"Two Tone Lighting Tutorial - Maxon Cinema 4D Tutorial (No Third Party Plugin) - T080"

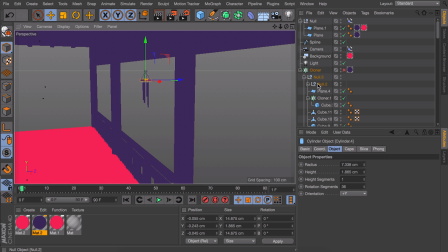So disable the cloner and find our original chimes. To get the fastest result, I will be using the shear object.
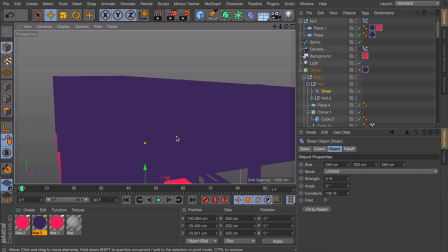Roughly place it around the chimes, but make sure the top is aligned and centered with the cord from where it is hanging.
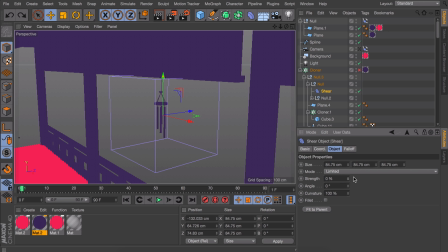You can animate this with the strength value now, but it is moving from the wrong point now, so rotate the shear object by 180 degrees. Also, there seems to be some curvature to this, making it look like something that is soft and bendable, so change our curvature to 0.
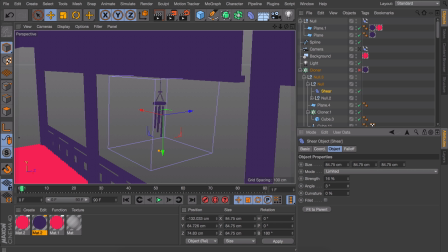I'm also setting the angle to minus 70 in my case, so it looks like the wind blows the chimes inwards. To turn this in an animation, we can loop, keep our first and last keyframes at 0,
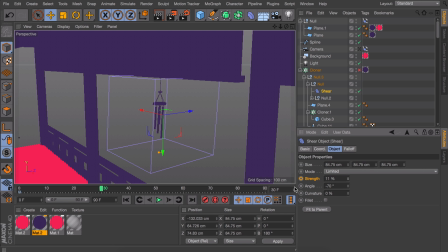and I will set the strength to something between 10 and 20 on frame 30, and on frame 60 I will go in a smaller negative value. This animation will make it swing. You can fine-tune this, of course, but when the camera is moving, the effect is very subtle anyway, so don't overdo it.
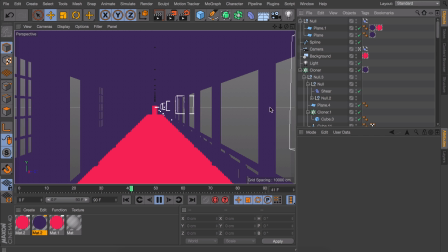Now, playing this with the cloner turned on will probably slow down the animation because of all the calculations that are going on,
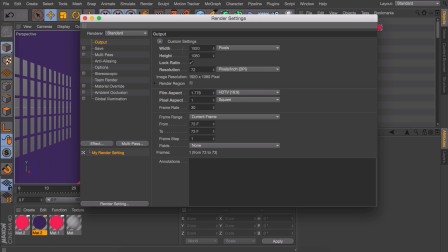but we will just quickly render this for real as an image sequence. Also, make sure you set the frame range to preview range, otherwise you only have one image.
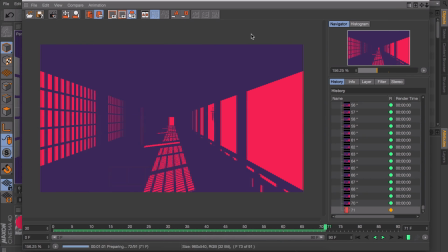And now, just render. And after that is done, you will see we have a nice seamless animation going on. So that kind of wraps up this video. I would like to thank Rulon Malsagov, if that is how you pronounce it,
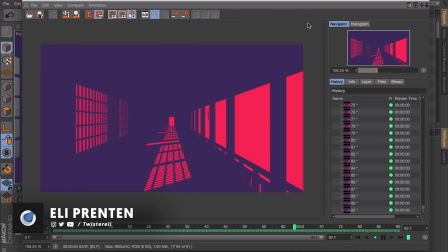for making animations in this style and briefly telling us how it was done. The technique shown in this video goes way beyond just this corridor. It is now just a matter of experimenting with it. If you enjoyed this video, a quick like would help us out, and I hope to see you in the next video.